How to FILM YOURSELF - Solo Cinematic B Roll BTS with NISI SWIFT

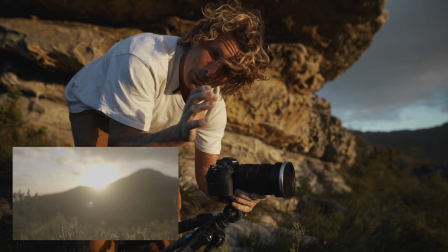(18:17)
something that you can notice here really nicely is the highlight bloom something really nice here is the highlight bloom you can notice here's
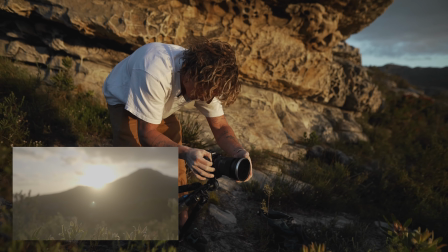(18:25)
our wind and the Sun is really nice and soft and that's because of our filter and even if I was to take this off you guys can see it looks
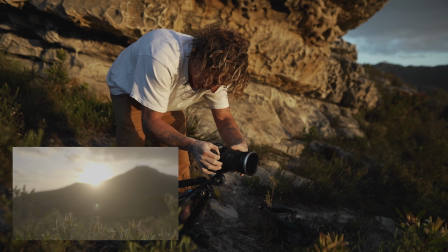(18:32)
way like sharper and harsh on the highlights compared to that that looks really nice and the next things that we're gonna
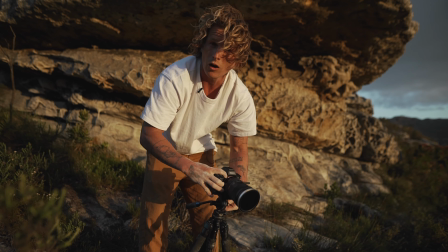(18:39)
do is start getting some shots from actually on top of the rock of me coming over the edge and that's gonna be the ending of our video and then we can get
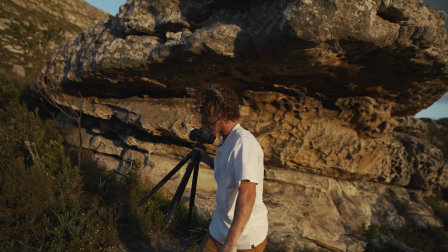(18:47)
to the part where I show you guys what we actually we're able to create so let's go around onto the top and set up our shot okay
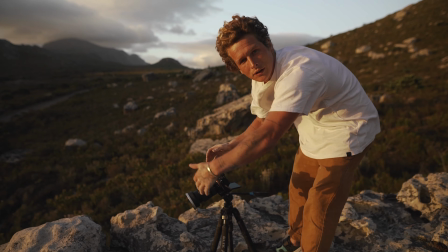(18:52)
i'm just getting one more nice close up of my hand coming up onto the top and then i'm gonna get it wide of me actually standing
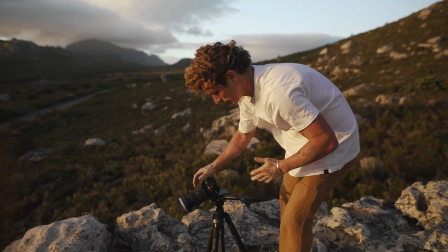(18:57)
up sorry about the wind okay so
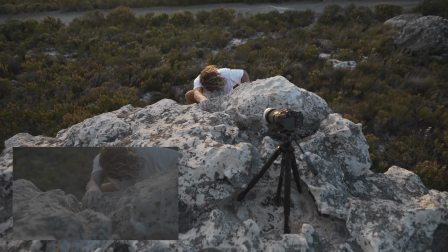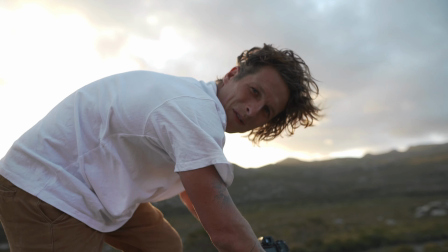(19:08)
okay and then really quickly before the sun disappears let's get a nice big wide
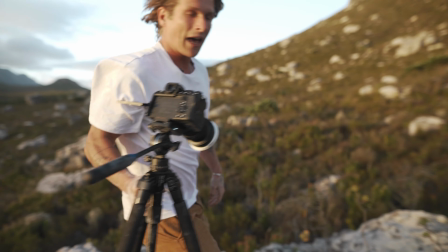(19:13)
shot of me coming over and looking out into the distance which is going to be
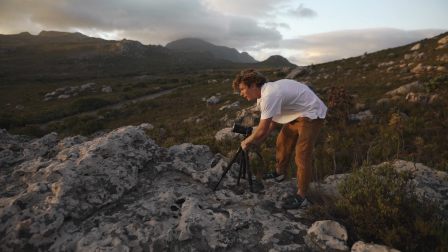(19:18)
our ending shot filming a solo b-roll in a hurry it's never a good idea because it takes way longer
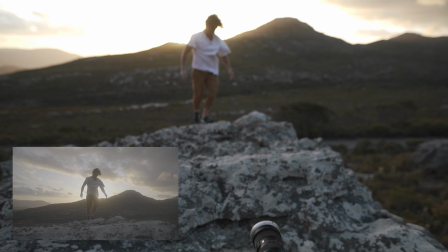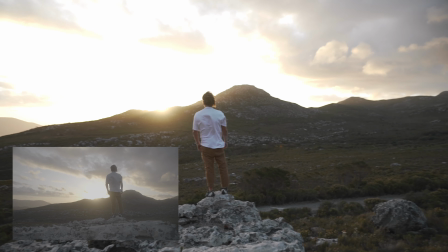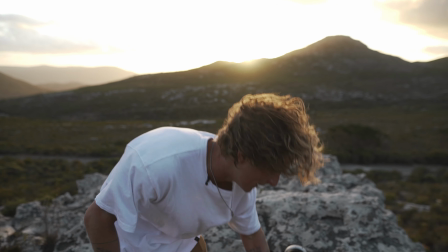(19:38)
we need one more shot from the bottom we still have a little bit of light let's see if we can get it quickly and then we are going to be done okay
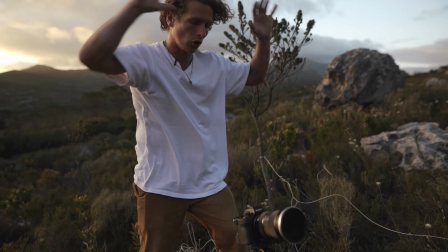(19:44)
one super wide shot from down here to show the whole scenery and i'm just going to walk to the edge of
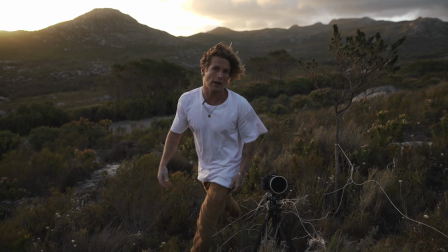(19:49)
the rock for that ending
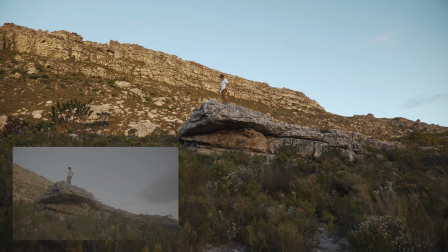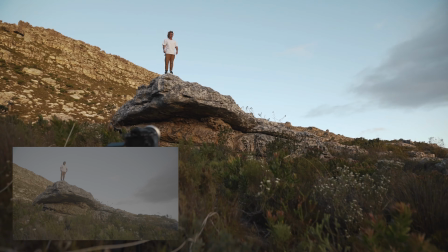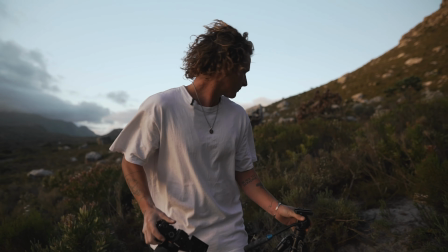(20:03)
okay yeah okay for our actual ending
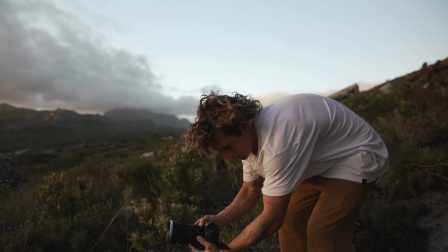(20:08)
shot i'm just gonna get a nice shot of the sun that's like actually
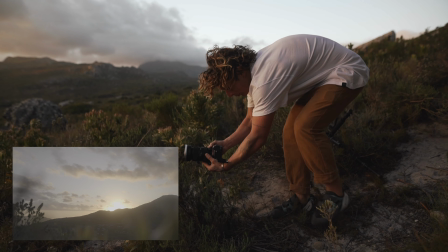(20:13)
dipping behind the mountain and i'll pull back nicely here to reveal
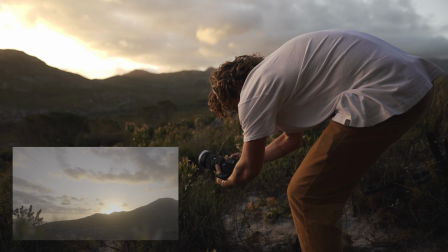(20:18)
some of this foreground kind of like the views if i was seeing it
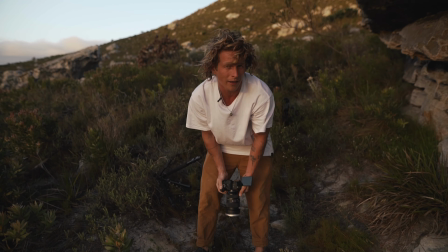(20:25)
and that is going to be our ending so i hope you guys enjoyed this little behind the scenes let's take a look at how the whole thing actually looks together once we've edited it with music effect and everything put together like that remember to take note of the nice soft light and everything that is created by the nissi filter if you guys want to find out more about this it's going to be linked in the description it's a really nice filter set even just for variable nds if you guys don't want the mist filters as well but let's roll that little video and see what
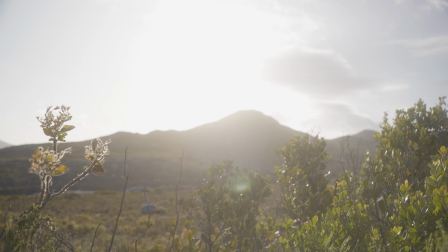(20:56)
you guys think that
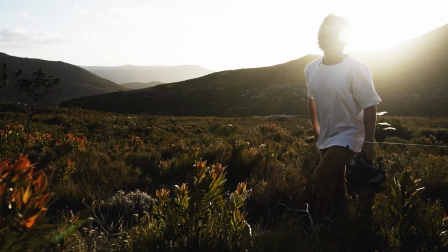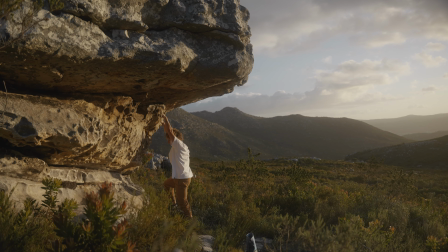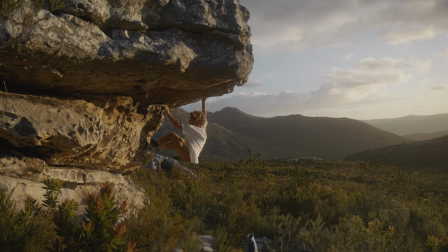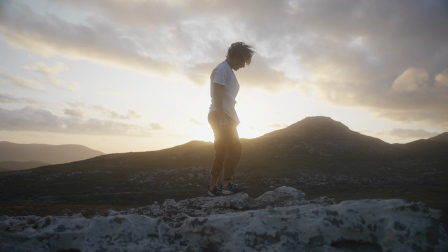was it I hope you guys think it was cool it was really fun shooting it and really nice and fresh to shoot something unique I've never really filmed something like a rock climbing thing before so I hope you guys enjoyed it as much as I enjoyed filming it and I will see you guys in the next one bye